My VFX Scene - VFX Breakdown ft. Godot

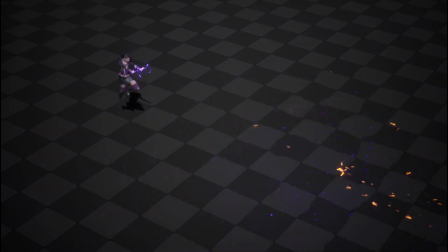0:00 Hello! Today we'll be breaking down my VFX scene. This is the scene setup that I use for most, if not all, my portfolio pieces.
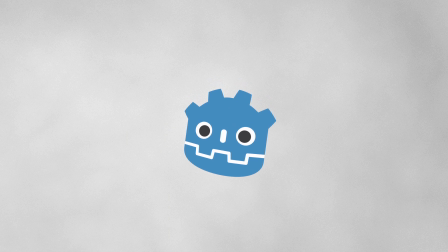0:08 I'll be showing the Godot version for this video, but I will keep the concepts and explanations as engine-independent as possible. It's important to note that this breakdown is more suited for a portfolio piece rather than a full game. If you need a VFX test scene for your game,
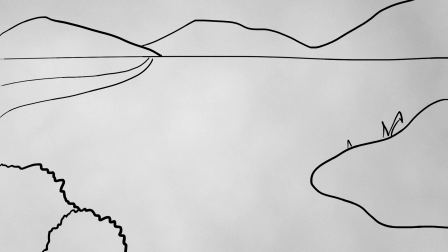0:22 it is much, much better to have a scene that matches your in-game environment exactly, so you can accurately see what your VFX will look like at the runtime. Without further ado, let's begin.
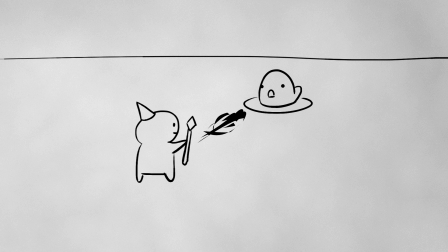0:33 Let's start with the physical aspects of our scene, which gives us enough info to ground or contextualize our VFX, but not enough to take attention away from it.
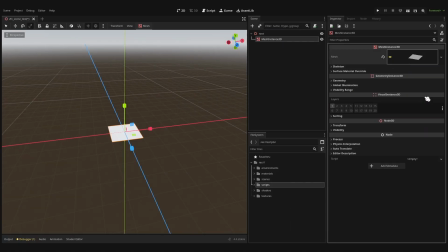0:41 The first thing we'll be adding is a floor, which is just a plane that stretches towards the Z and X axes, or whichever ones aren't the up axes in your engine. You can also add a collider to it in case your VFX interacts with the environment. For its look, you have two options, a flat color and a checkerboard.
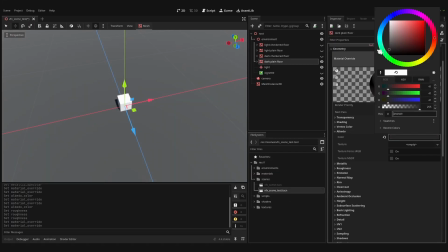0:59 Flat color is easier to set up as it uses the default material with your preferred tint and other properties.
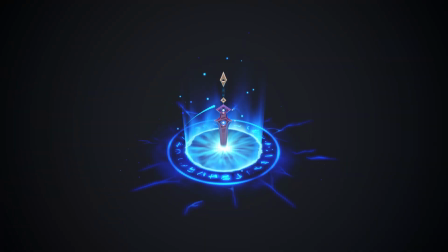1:06 You can see this in my early works and at the time I preferred this because it looks pretty clean.
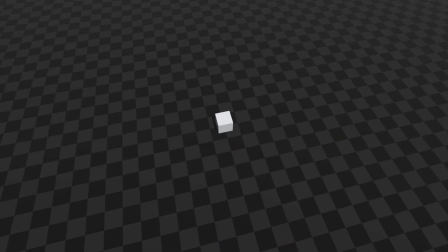1:11 However, I have grown to love the checkerboard look as it breaks the monotony of a flat colored plane and it gives the
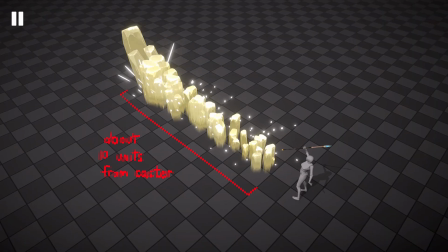1:16 artist and the viewer a better idea of the scale of the VFX with one square matching a 1x1 unit of the engine.
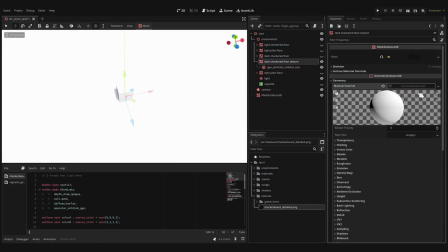1:23 The simplest way to achieve the checkerboard look is to add a checker texture with your preferred colors and tint,
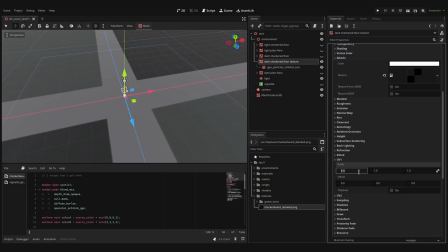1:28 then adjust the tiling of the texture so that each square is equivalent in size to a 1x1 unit in your engine. If you want to, you can go the extra mile and make a custom shader where you can customize the colors.
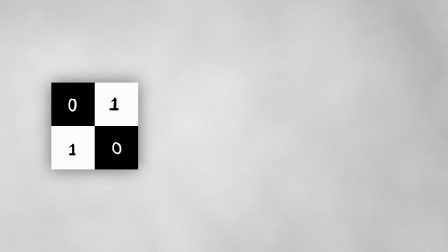1:40 You can do so by grabbing a color channel of your plain black and white checkerboard and then using the linear interpolation function to mix between the 0 and 1 values.
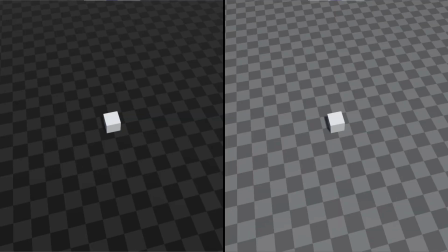1:48 But which colors should you choose? All my portfolio pieces so far have used dark colors for the floor because it really helps make my VFX pop.
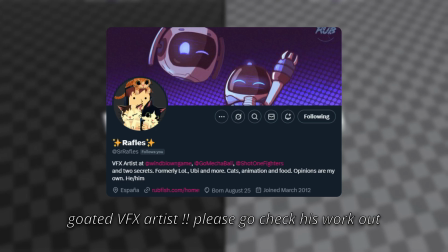1:56 But I was actually given the advice by SirRaffles to go on the lighter side in terms of coloring your floor because games won't usually have you make your VFX in this dark an environment.
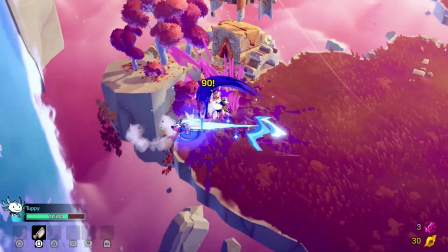2:06 By doing so, we can get used to making VFX for a brighter environment early on and it makes for a smoother adjustment to when you start working at a studio or on your own game. Once you have your floor down, we can add our entities. For our scene, we'll be having one sphere as our enemy.
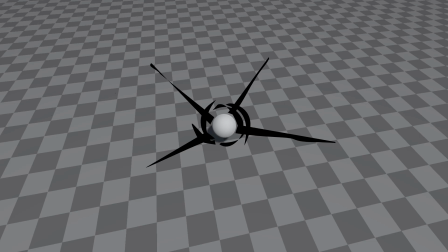2:21 This is just an additional component to help give the viewers a better idea of the scale of your VFX. So scale your entity to your preference. You can even swap it out with something that'll better highlight your VFX. Or if you don't actually need any, you can just opt not to add anything. Next up is lighting.
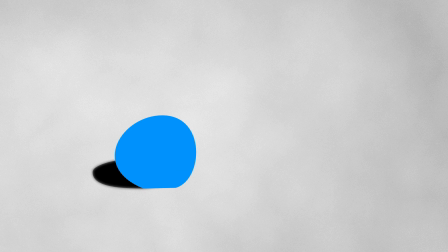2:39 I prefer having shadows on the softer side and pointed away from the camera.
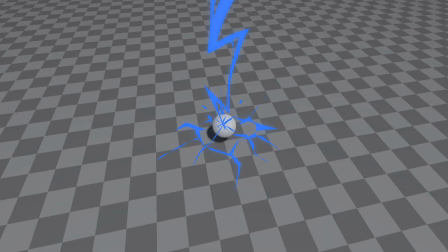2:43 Having the light be a bright white color is a safe bet but you can make the color leans slightly towards your effects main or complementary color if you like. And last of course is the camera, so we can actually see our VFX. The most common FOV is 60 degrees, but you're of course free to deviate from that. And the placement is all up to you as well, but I'd recommend finding a position that shows your VFX in all its glory.
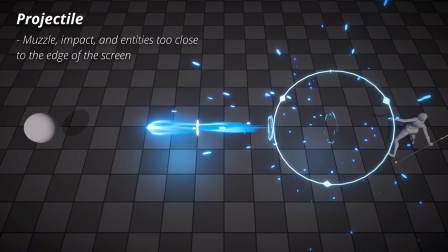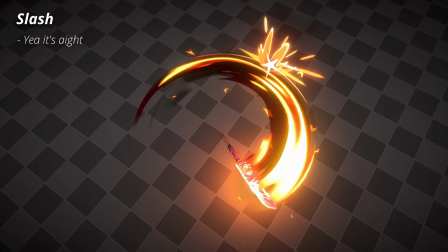Now that the physical aspects of our scene are set up, it's time we move to our post-processing, starting with everyone's favorite, bloom.
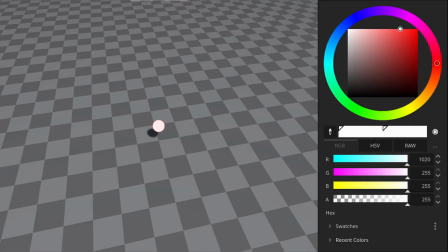3:25 For all you visual learners, here's what it does. Boom, tap. Your brights are now brighter. While it is coated, make sure not to overdo it. And a good way to know if you're overdoing it is if the plain white object in your scene, such as our sphere, starts to glow by default.
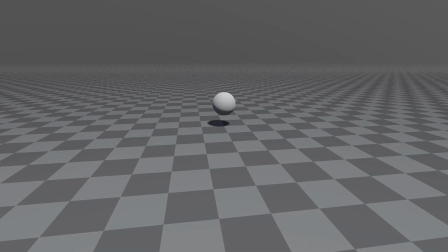3:42 Next is the fog, which is mainly for blending the background with the skybox. This works much better with the floor stretched as far away as possible.